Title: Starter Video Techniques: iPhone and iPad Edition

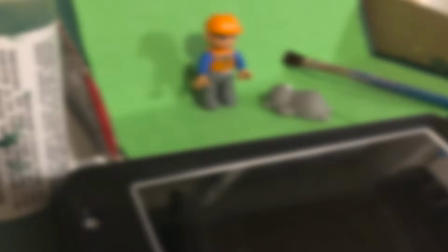Hello everyone and welcome back to my channel. Today we are going to be talking about some starter video techniques if you are using an iPad or an iPhone, and if you are a teacher like me, then that is what your students have access to record video in the classroom.
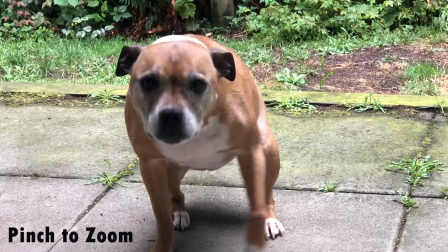First up is pinch to zoom, and I use a pinching motion on my screen in order to zoom in, and then I start recording after I'm already zoomed in.
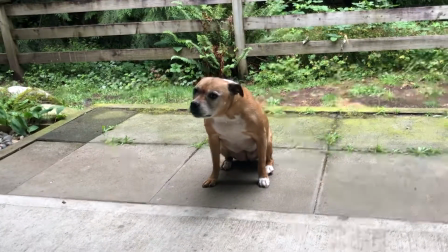Here you can see just how far away I am, and it just looks a little more natural this way.
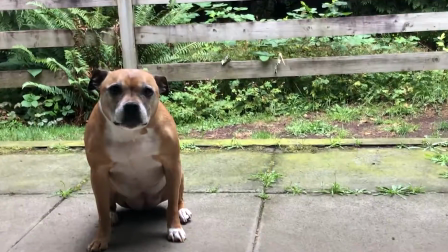Just to give a little perspective, this is what it looks like when you zoom in after you start recording,
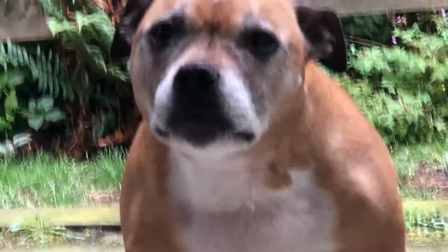and as you can see, it does look a little bit unnatural this way.
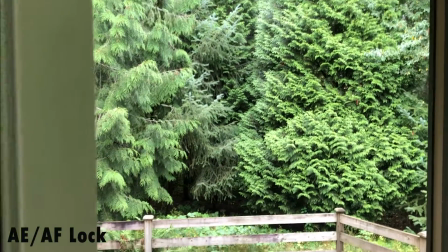Next up is the AEAF lock, which is just a fancy way of saying auto exposure and auto focus.
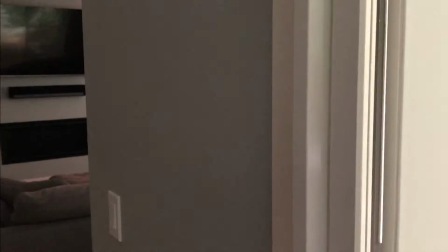What this does is make sure that when you go from inside to outside when you're filming, it isn't either too dark or too light.
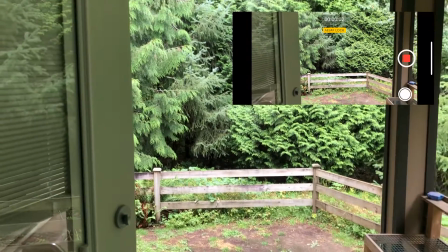The best way to showcase this is to show you what is actually on the device screen, which I have included in the top right-hand corner.
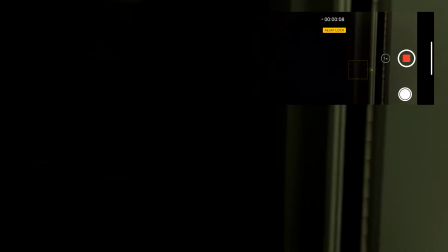How I enabled AEAF lock is I held my finger down on the screen in one spot
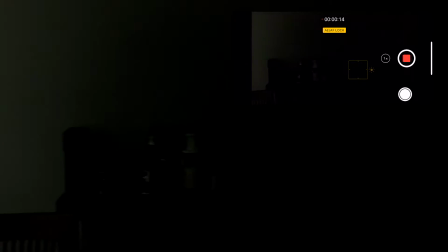until a little yellow box appears and the AEAF lock tag shows up.
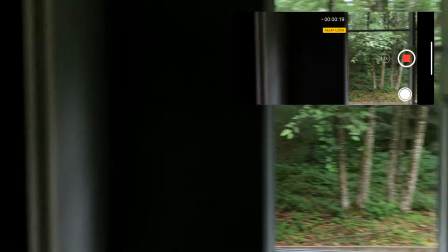Inside to the outside,
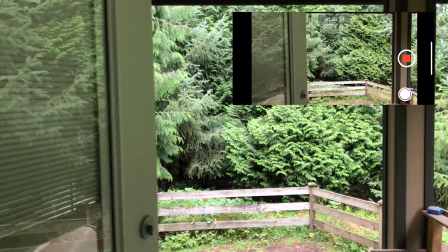it becomes very dark on the inside and you actually can't see anything until I view back outside through the window and then the door.
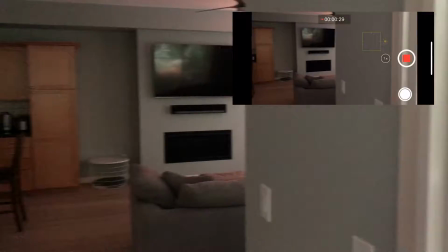When you see this for the first time, it's actually quite surprising.
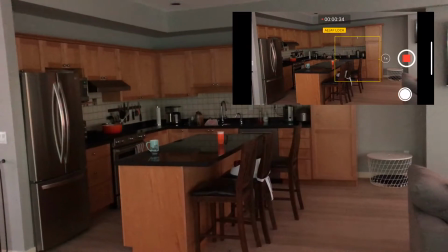And the same goes if I unlock the AEAF, which I just tap anywhere on the screen,
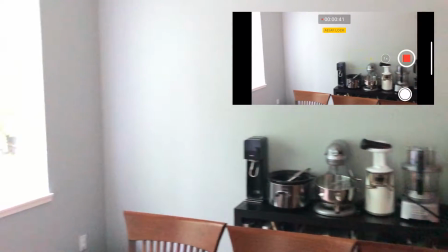and then if I lock it again on the inside, when I then view the outside again, it is all blown out in white.
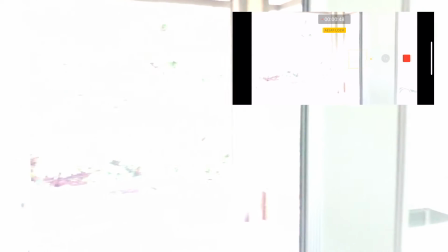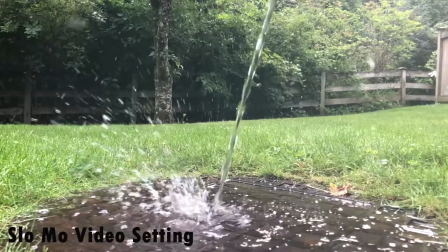Next up is slow motion. On the iPhone, there is actually a mode that you can use called slow-mo,
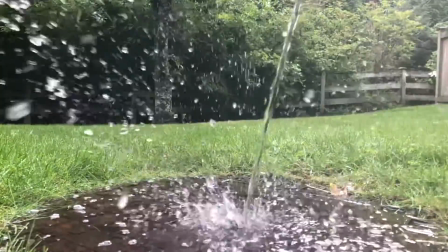which is really awesome because instead of having to use an editing program to do it, which doesn't produce the same kind of results,
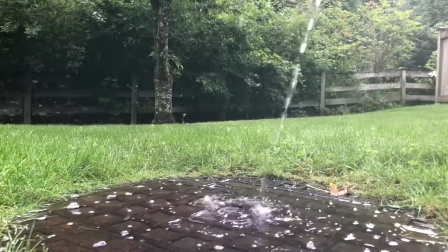you can actually use this mode, and it does make it quite a bit easier.
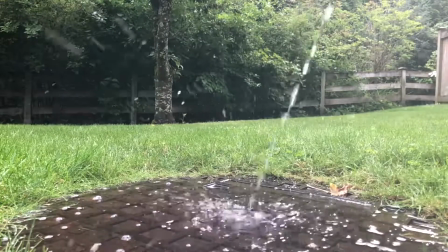One word of advice that I will give you though is to not overuse this function.
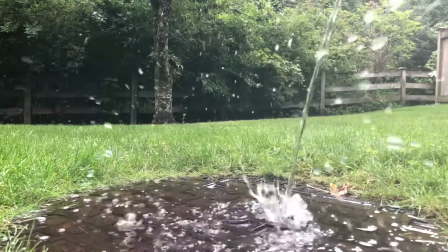I would maybe use it to highlight one thing in your video,
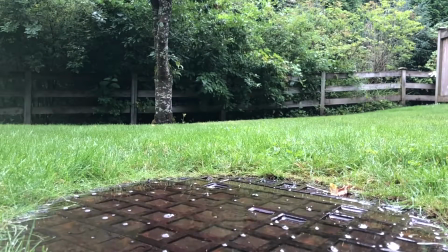because if you overuse it and have too many slow-mo scenes in your video,
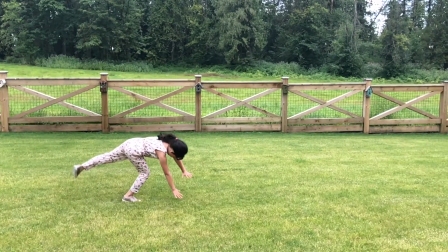then it really tends to become old hat and loses its effect.
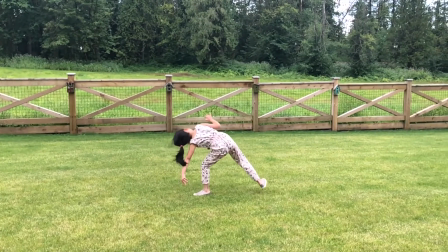As you can see though,
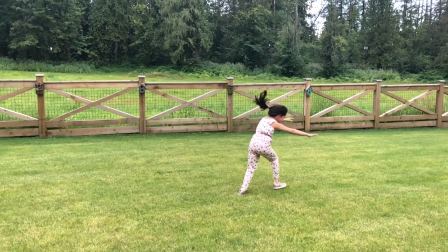you can get some pretty amazing action shots to see just how cool whatever it is that you're trying to highlight actually is.
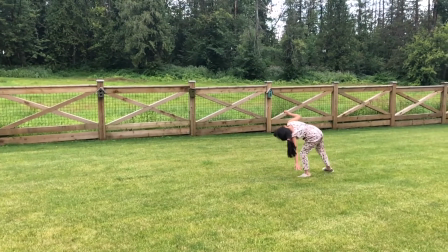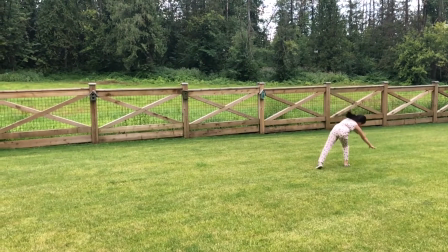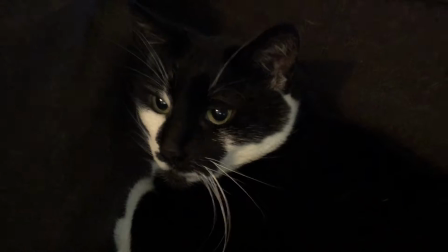Taking some established shots is also a very good idea. These are short clips and they fill gaps in your video.
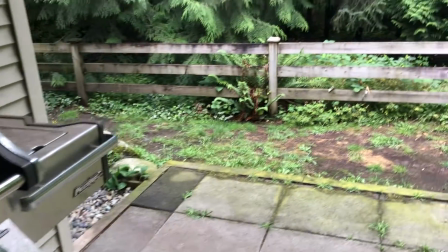They're actually quite useful. Instead of using a still shot, you can move the camera towards an object or away,
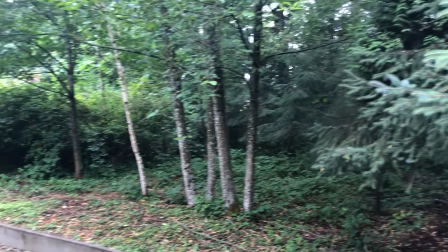or you can do panning motions in order to just get some scenery or a different perspective of an item.
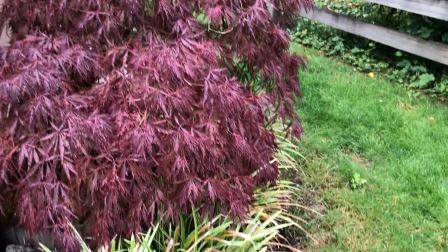You can really experiment around as much as you want because you can just delete these later.
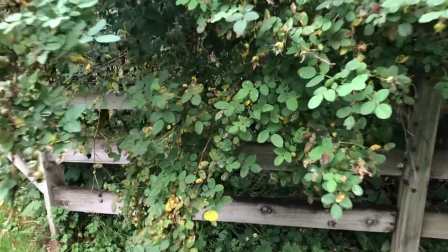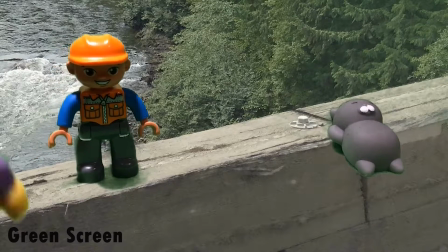And finally, we have a green screen effect. So basically what you can do is you can make a green screen.
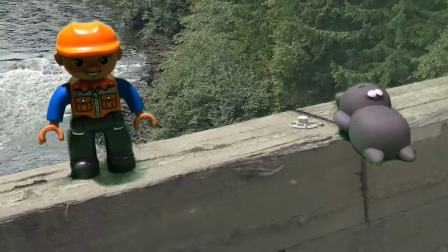It's very easy. You just need a green background, and then you film what you want in front of it,
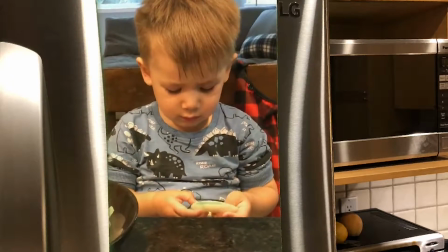and then you can impose a picture behind it, or you can do it the other way around.
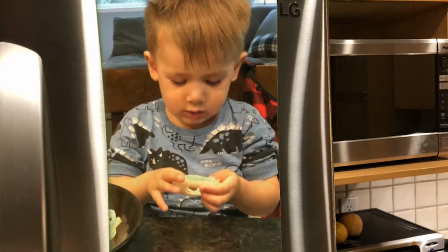I like to use the app called Green Screen by Do Inc.
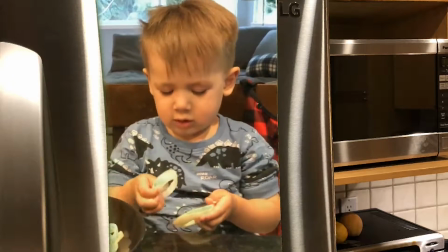It is $3.99 on the App Store in Canadian dollars, so it's very easy to use.
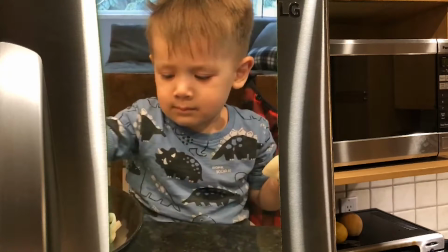There's lots of online tutorials, but it's basically like layering pictures and videos on top of each other, and you can resize them and things like that.
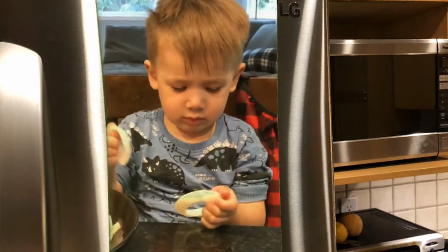So those are all the tips that I have for you today. Thank you so much for watching, and I will see you next time.
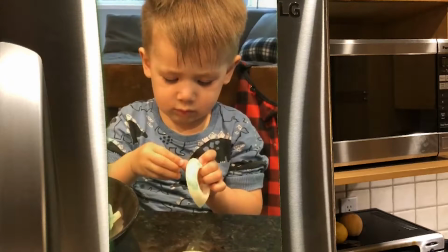Bye!